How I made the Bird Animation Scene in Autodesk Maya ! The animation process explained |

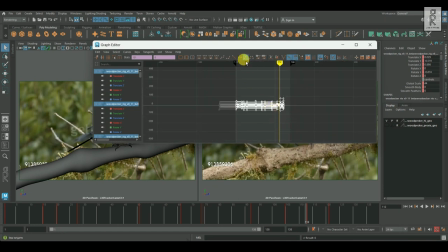[4:16]
And I like to start the blocking poses in step tangent mode, because it gives me the idea where exactly the poses are changing.
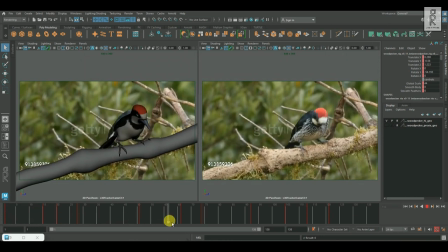[4:23]
I don't go for much detailing in the blocking stage, rather I prefer to make those main extreme poses and keep everything simple.
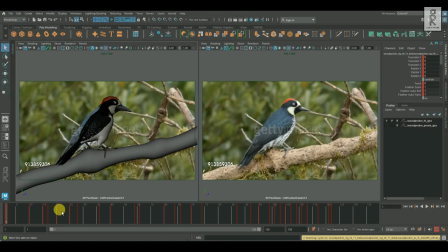[4:32]
And once I am happy with the main extreme poses, then I started creating the in-between poses.
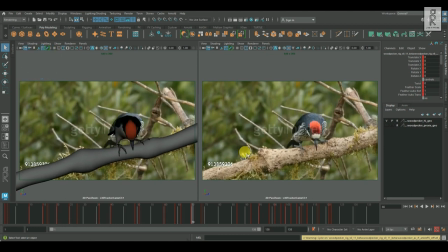[4:39]
I added poses by observing the reference, where there are big changes in the movements. I added keys, where there is starting of the action, then holding the pose till the end of that action.
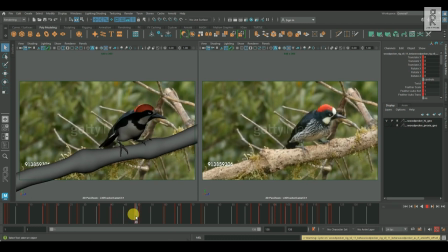[4:53]
And again changing in the pose, and then holding that pose again. And like that continued for each big changes in the movement.
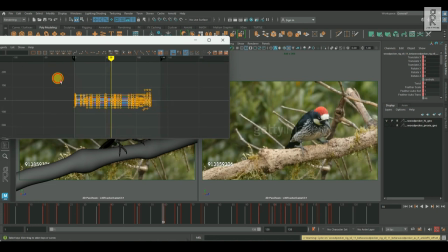[5:03]
And this time also I am keeping the keys in step tangent mode, to keep it clean and simple.
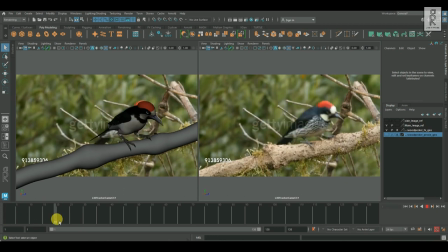[5:12]
and after that once i am satisfied with strong blocking poses i started working on splining up the shot in
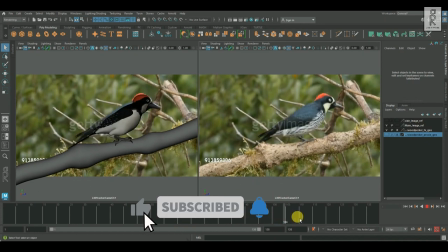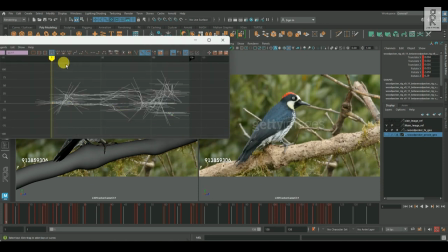[5:25]
this step i added more poses and this time i worked on auto tangent mode so it helps me to get the basic in between poses and
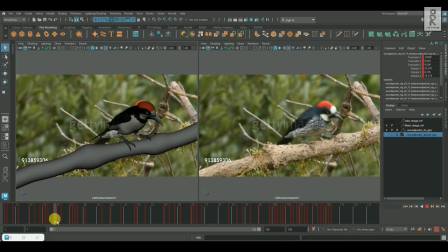[5:33]
then i can tweak them as per the reference to match the timing and spacing of each part of the body one by one and
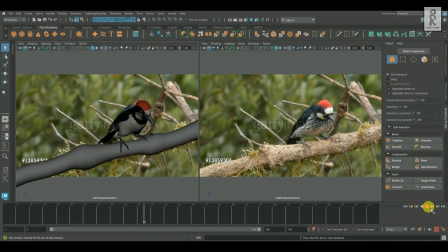[5:48]
next i started polishing out the shot adding more details, like adjusting the timings to add more weight to the bird. And then continued polishing up the shot by adding more details, like delays in the head and chest areas, subtle movements in the claws, avoiding any penetrations happening with the branch model.
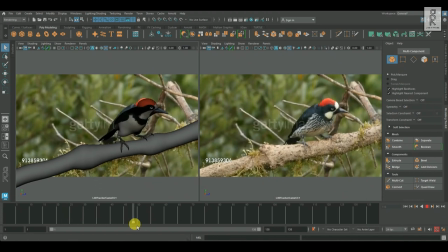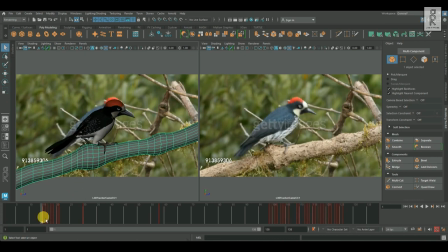[6:18]
And also I animated the branch, to add more realistic feeling of interacting with the bird's movement.
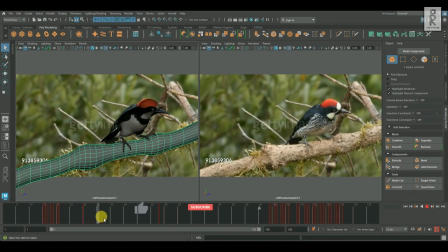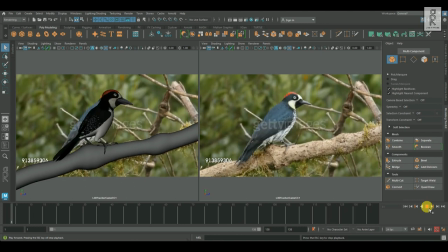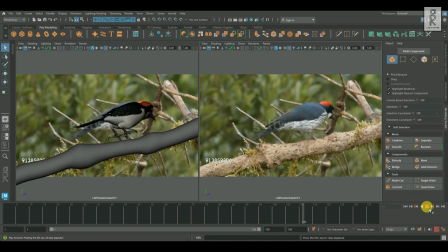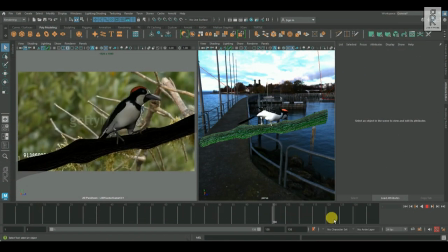[6:47]
And after I am satisfied with the animation,
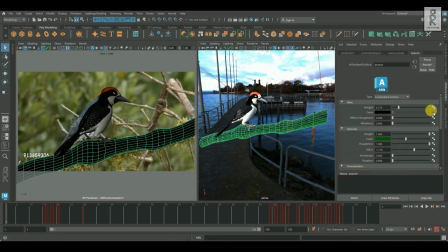[6:50]
Next I textured out the branch By applying an image of bark texture to the AI standard surface material And applied the same image on the bump map To add the details on the texture
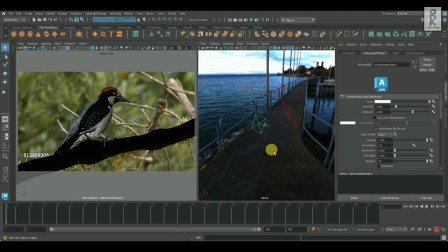[7:09]
After that I added some area lights And a skydome light with HDRI on it To light up the scene
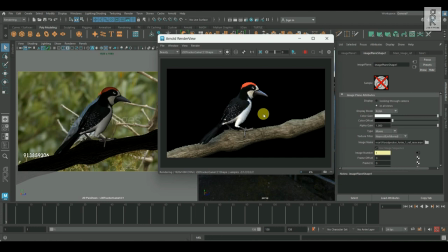[7:18]
And then, exported out the image sequences With Arnold Renderer in PNG format so that the background is not visible on any of the image sequences, so that later on, I have the freedom to add any background to the scene.
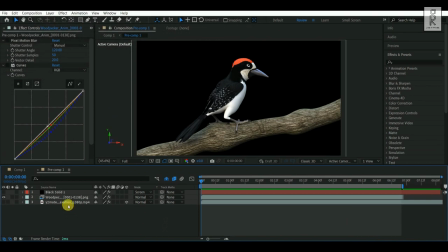[7:34]
Then finally, I imported all the image sequences into After Effects. And then, added a video of a forest, in the background.
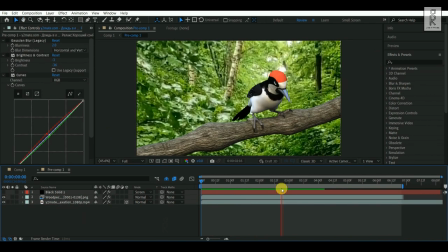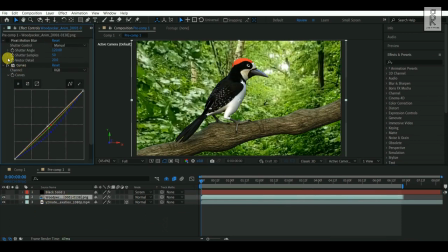[7:51]
After that, I applied some color corrections, and some motion blur to both the videos.
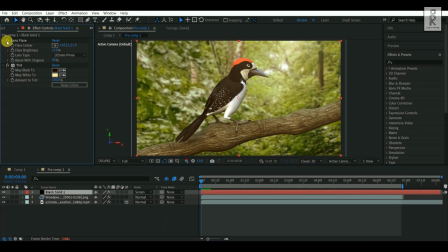[8:03]
and finally on top of it i added lens flare and a little bit of tint effect to add some more vibrant on the scene there are no hard and fast rule for all these settings it's completely my personal choice i did some trial and error and ultimately got into this